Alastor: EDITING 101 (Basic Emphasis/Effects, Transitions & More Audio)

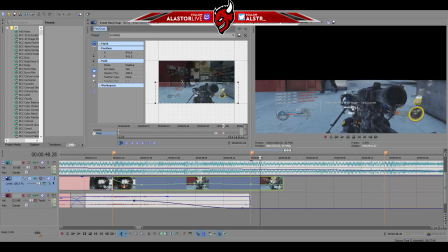747s
Just drag it down, make it lined up like that, and then you drag up the bottom line just like that and have it match up.
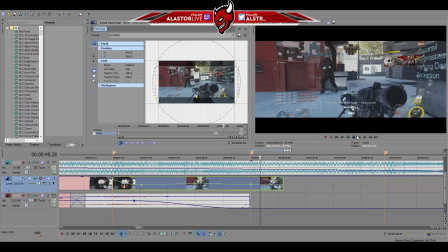757s
And then what we're going to do, we're going to move it over to the end. So now the exact opposite of what the Venetian blind looked like.
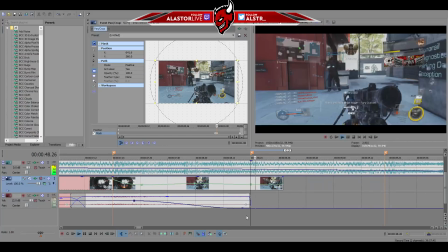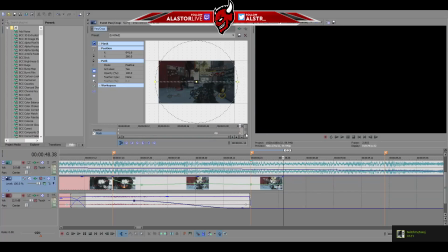769s
However, I'm thinking this would actually look better now as into the marker. So we're just going to bring this over here, and we're going to, bam, just drag it back,
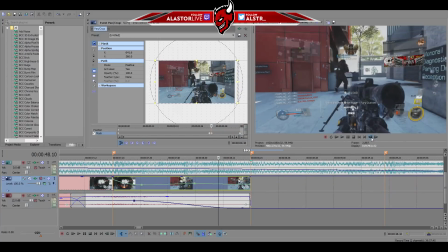781s
and now it shuts, and now it's going to seem like this is causing the downbeat.
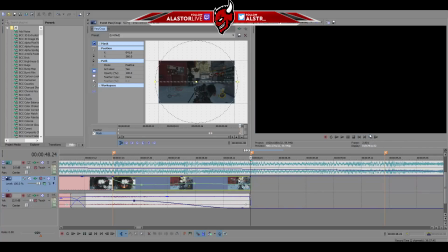787s
This is what's making the drum beat happen. So that's how it's going to feel.
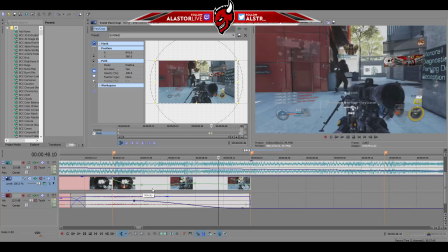794s
And then we make it slow, similar to like we would with a velo. So it'll be slow and then pick up, and it'll hit and it'll close.
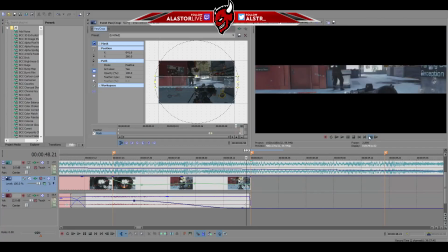801s
So boom. You see that change in speed? Like it's very, very, very, very calm at first.
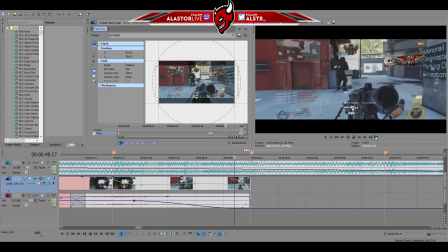807s
It's kind of like it's creeping, and then you see how significantly it picks up and it just closes.
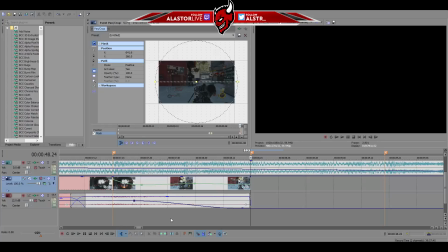812s
So that's what we're doing, and it's going to feel like the drum beat now.
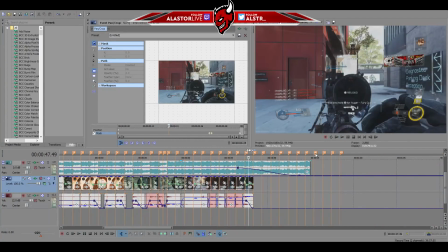818s
Perfect. So now we have the video ending the way we want. We can eliminate these markers from the equation now, seeing as we aren't going to utilize them.
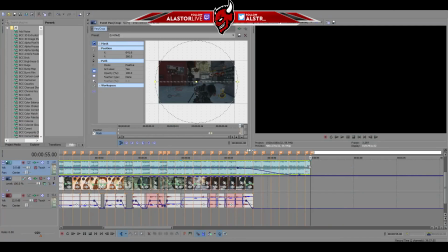829s
And we can set a marker at the very end, so we know this is the very end. This is our desired render time, 55 seconds.
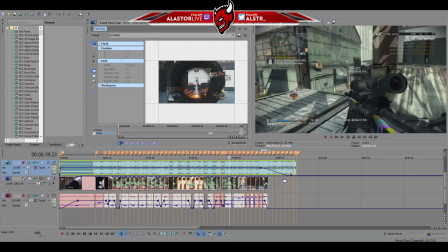835s
Double click that to adjust your loop region, which is simply just the space that will be rendered when you render it.
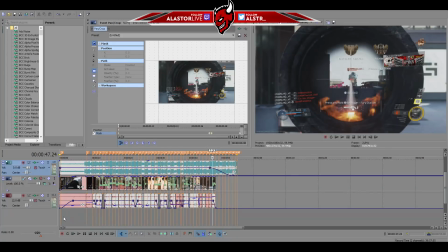843s
And now we have the video ending well, the video beginning well, which we sorted out in the previous tutorial.
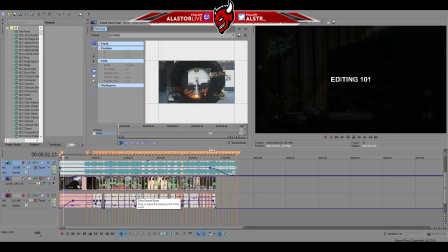849s
Now we're going to dip into some other transitions that I was talking about, like those 2 or 3 others.
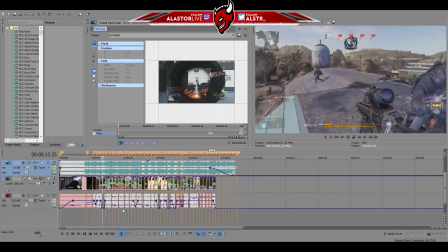854s
Basic stuff that'll help you make some seamless transitions for when you see them necessary.
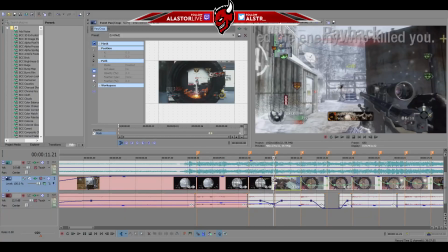859s
So right here, between the first and second clip, I can already tell that a transition would be nice going away from this.
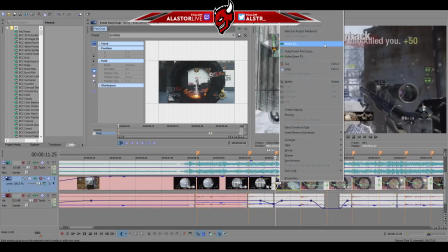866s
So we're going to actually use Venetian Blinds since we rejected it last time. We were kind of rude to Venetian Blinds.
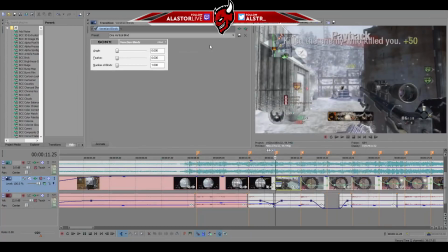872s
So we're going to make it up to Venetian, and we're going to use them right here. You could do it any way you want.
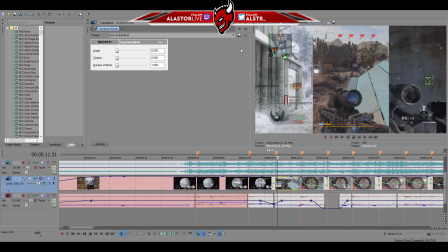878s
You can have it open from the middle horizontally, or you can set the angle to 90 like I said earlier.
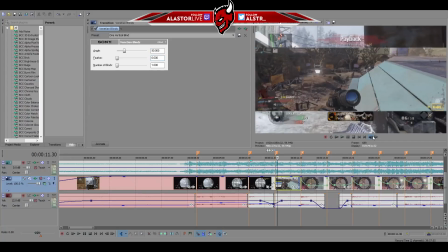886s
And bam, done. And it opens from the center, and I personally really like that.
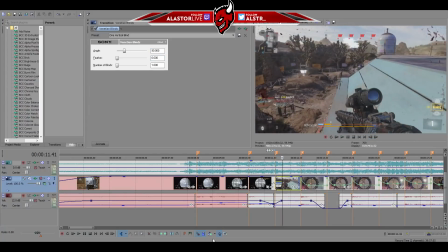891s
Bam, and it'll work really well.
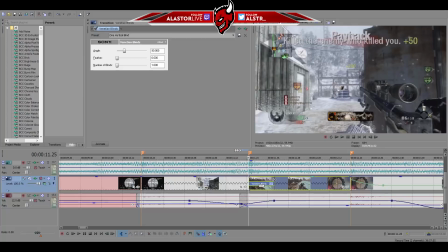895s
You can set it however fits well with the song. For the song, I found it well at like 15, maybe 16, 17. And here's what we're going to do. Similar to velocity and the volume and composite levels, we're going to right click and insert a transition progress.
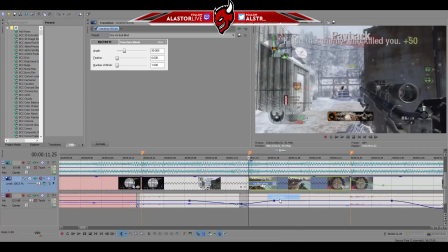912s
So it's another line that you can manipulate, and we're just going to set it to fast so it pops and then it slows down. Very seamless. So pop, you know?
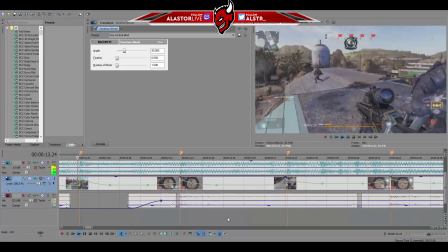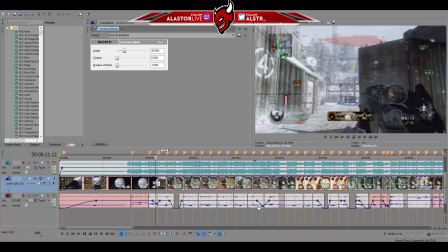928s
So it's very simple stuff. Very simple stuff. Now we're going to find another transition to do, or another place to put a transition.
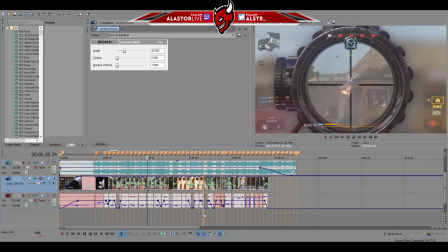934s
We're probably going to go over here. Meh. Let's see.
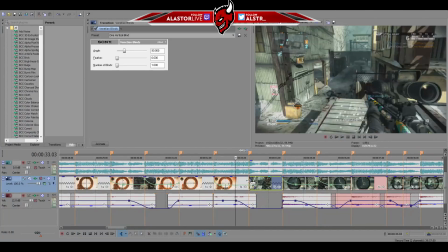941s
Yeah, that could work. So let's see if we can do another away from. Let's right click, transition properties up top.
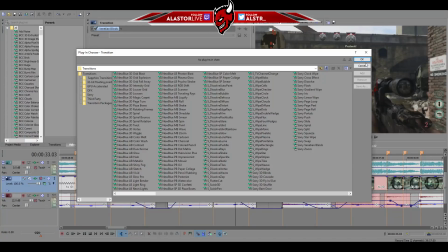950s
And what was the other one that I said I would show you guys? Linear wipe. So linear wipe, we're actually going to do the exact opposite.
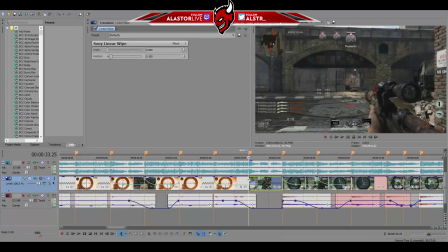956s
We're going to do it into the marker again. So we need to extend this backwards, and just like that.
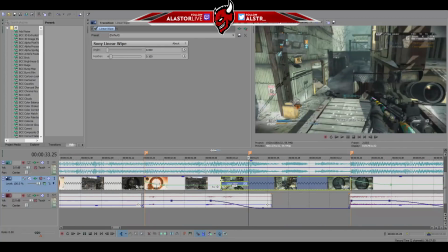963s
Now for linear wipe, you always want to be at around like 10-ish, so maybe 11 at most. And we want to set a transition progress and make it slow instead of fast. So just like that, wham. So it's going to be like slowly creeping, just like this.
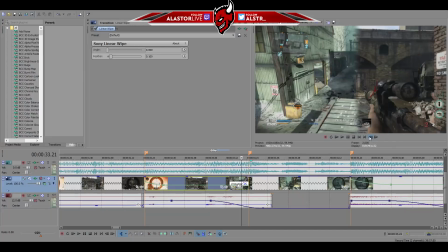981s
And then it's going to increase in speed, and it's going to be a lot nicer. However, obviously, it doesn't look too great. It might to you, but for me, the way I like to do mine, you know, again, this is all, you can do whatever you want with what I'm showing you here. You can turn it into whatever.